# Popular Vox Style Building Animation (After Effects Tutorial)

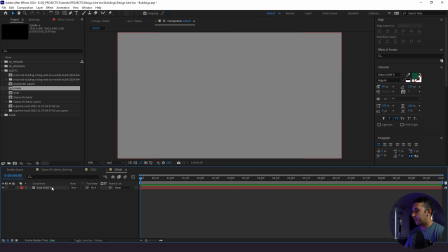All right, I'm going to add grain. And then we are going to change the size to 1.2, the softness to 1.3.
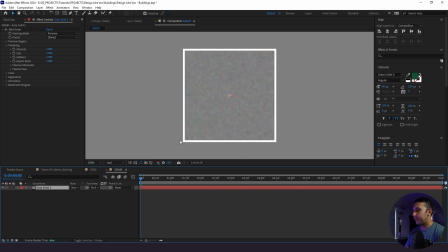And the thing about this effect is that when you zoom in, it's actually like an RGB type of look. We'll change the preview to final output here. And you see it's the grain is actually colored. So what we're gonna do is add a tint effect to make it all black and white. And then with our animation, we're gonna change the speed to, let's say, 0.3.
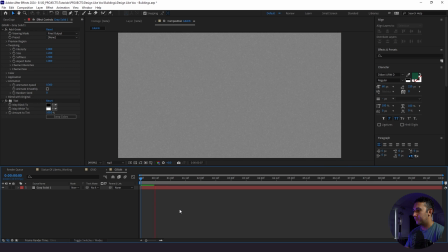So it's really subtle. If we want, we could even slow it down even more.
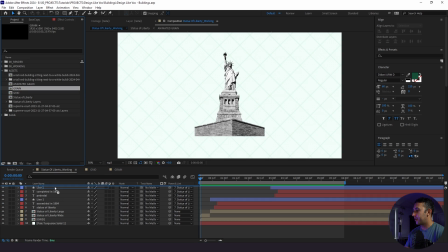I personally like a slower grain. Go back to our working folder here, bring the grain, and we're gonna plop on top, and we're going to change the blending mode to overlay.
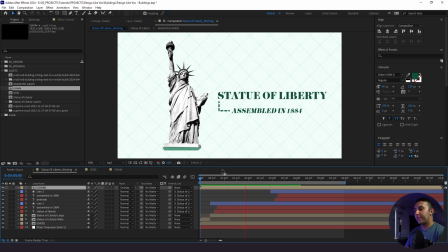And all this is gonna do is add just a little bit of grain just to make things look a little bit more natural.
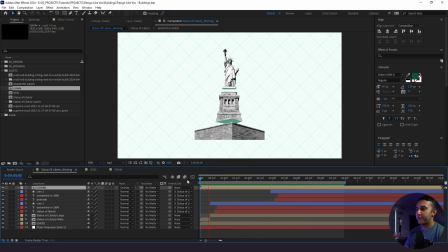It's funny because when you come from a photography or videography background, you're always trying to make things perfect.
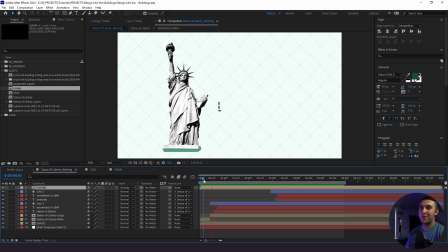When you work in motion design, 2D or 3D for that matter, you're always trying to make things look imperfect. And adding grain is one of those things that you can do to make things look imperfect. Our last piece of sauce here is adding some natural camera shake. So there are plugins for this. I recommend getting yourself a plugin. I'm gonna show you guys the way to do it natively in After Effects. I'm gonna go to new adjustment layer.
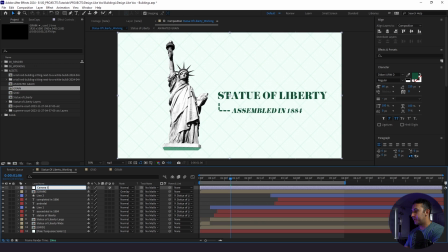And then I'm gonna just label this camera shake. We're going to add a transform effect. And then within this, we're going to add a wiggle expression onto the position.
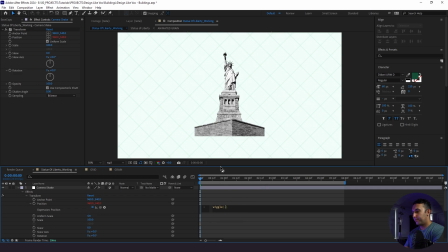So now what we're gonna do is just alt click our position here. I'm gonna type in wiggle, 0.1, comma, 0.3.
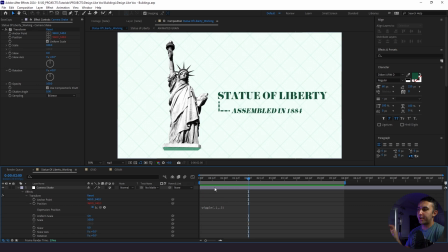So this is really subtle. And because we're moving our background and our statue, you can't really see it or notice it as much on those items.
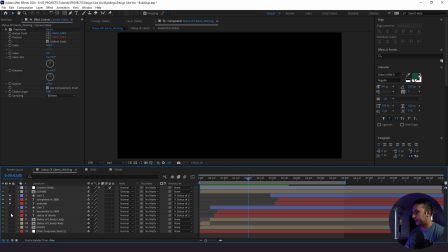But when we look at our text here, we just highlight, our text alone, you can really see the camera shake move.
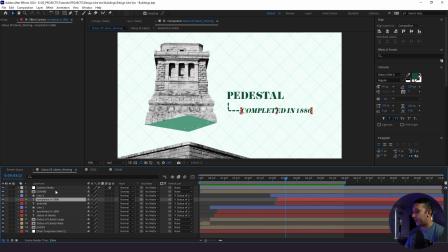It's like I said, it's very subtle, but it's a nice little touch. All right, last thing we need to do is highlight everything in here, turn on motion blur, and then we're gonna do the same thing on our Statue of Liberty composition.
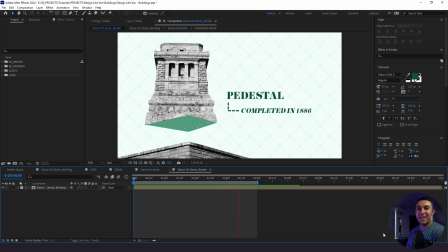And with all that being said, this is how you create a fun Vox-looking animation. I hope you enjoyed today's tutorial. Thanks for watching and stay creative.